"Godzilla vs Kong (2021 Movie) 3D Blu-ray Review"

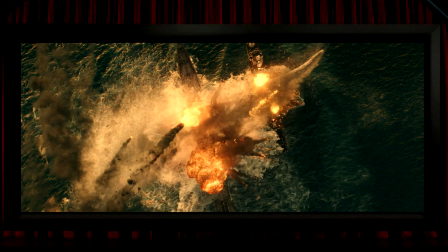I'd say on the whole it's mostly relatively conservative in its use of 3D, but that meant there were a handful of standout very good shots throughout the film.
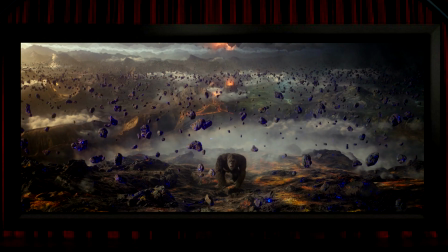And then there's this shot. I'd imagine that James Cameron looked enviously at this bit. It's like a field of unobtainium in a 3D view that's maybe more impressive than any in Avatar. I think this is a stunning piece of 3D, just sublime.
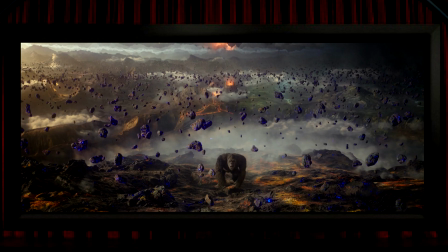It's completely dazzling how every one of these rocks is placed into its own discrete 3D space, filling the Z-axis from front to back. It also leads on to one of the film's very few overt moments of pop-out, when Kong nudges a couple of the rocks out into negative space.
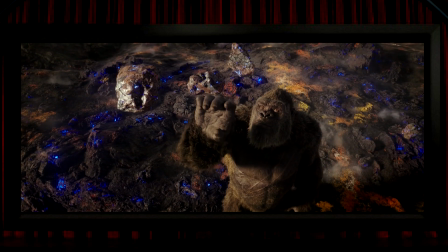I don't expect anything as strong here as Sammy the Turtle coming out into your room,
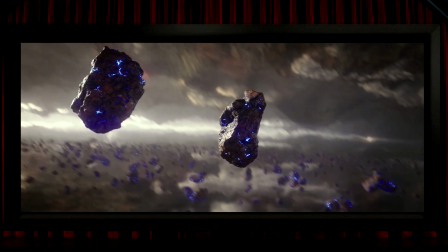but at least there's a little bit of something clearly in front of the screen to enjoy.
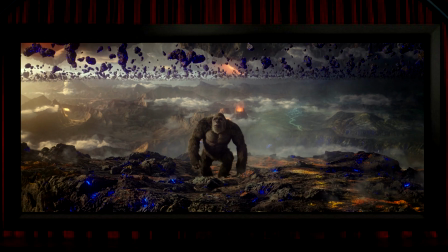To my eyes, this view is so obviously brilliant that I'd imagine that most people who've seen the film in 3D would cite it as significantly the best bit of 3D in the film. I think, though, that my second favourite bit might not be quite so obvious,
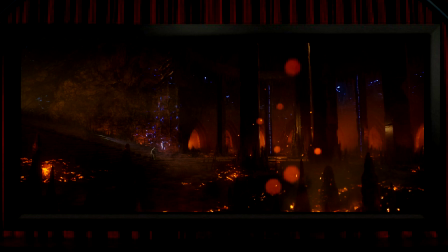and it's in this all too brief moment where some of the out-of-focus embers in the foreground are all placed into different 3D space. It disappears almost as soon as it's appeared, but it's kind of artistic and beautiful, and it almost took my breath away, a moment where the conversion team did something genuinely creative with the 3D,
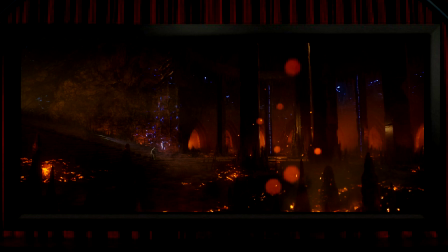above and beyond what I might have expected. So this is where I have just a very quick word about the film itself,
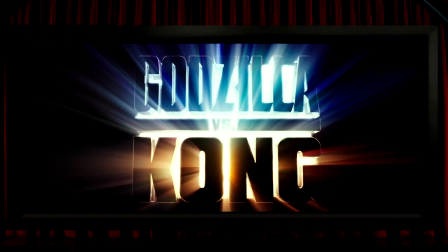and I should possibly be forbidden from commenting about Godzilla films, not just because I've never seen any of the Japanese ones, but because of the 4 American ones that I have seen,
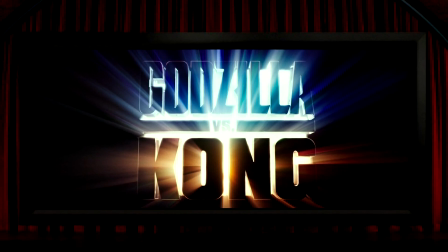the only one that I really thoroughly enjoyed was the Roland Emmerich, Matthew Broderick one.
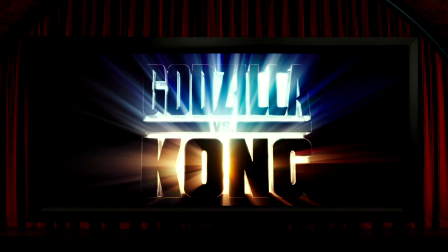On the optimistic assumption that anyone's still listening after that confession, it may be worth saying that when I first watched Godzilla vs. Kong, about 3 months prior to seeing it in 3D, my reaction was fairly negative.
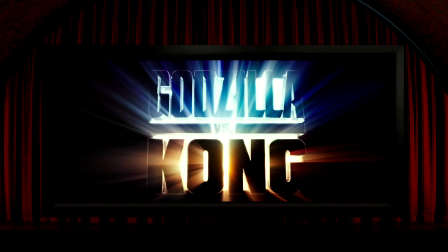I thought that there was far too little emphasis on the human characters, and that seeing a couple of giant creatures fighting each other wasn't all that interesting.
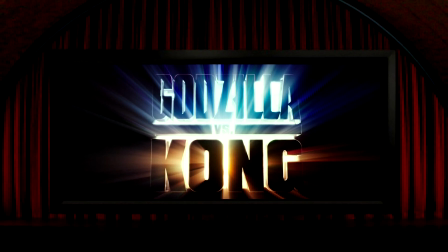And also I thought the little girl, who's played by Kaylee Hottle, had scenes with Kong that were mawkish and silly. Anyway, watching it again, I felt there was quite a bit more to the humans than I first appreciated, and I really enjoyed some great choreography in the monster battles, and the deaf girl scenes with Kong were beautifully played and suddenly genuinely emotional.
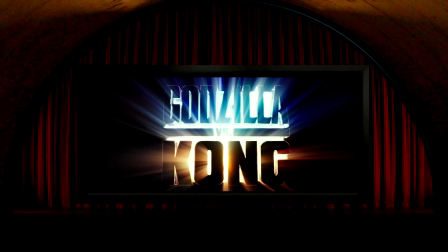I guess it's all about the mood you're in when you watch a film that can alter how you perceive it, to point out the extremely obvious.
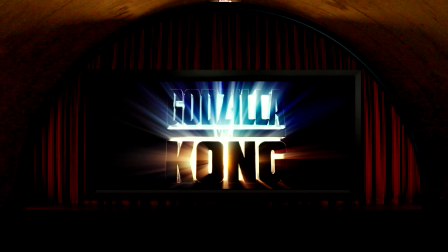But I also think that, all things being equal, your state of mind can have some effect on how your brain processes the 3D.
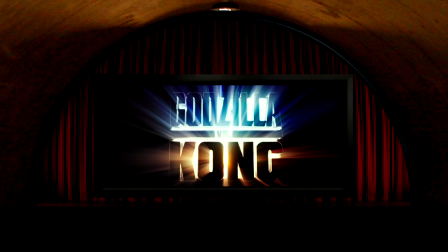At the end of the day, though, the ultimate quality of the 3D is baked into what's on the disc,
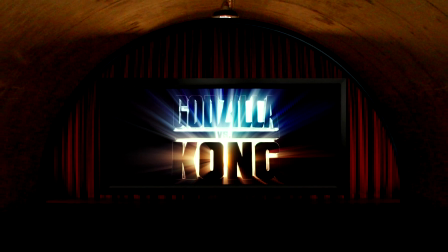and whilst this film has enough good 3D to make it well worth recommending, for the most part,
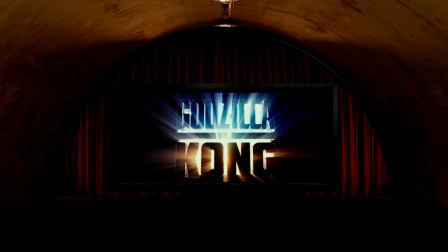I'd say it's pretty average at best. So I hope you found this in some way useful, and if so, I hope you'll join me again soon for a look at another 3D Blu-ray.
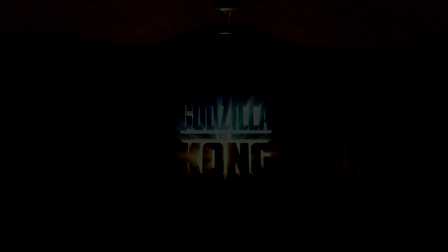Until then, thanks a lot for looking in on this one. Cheers for now, bye bye.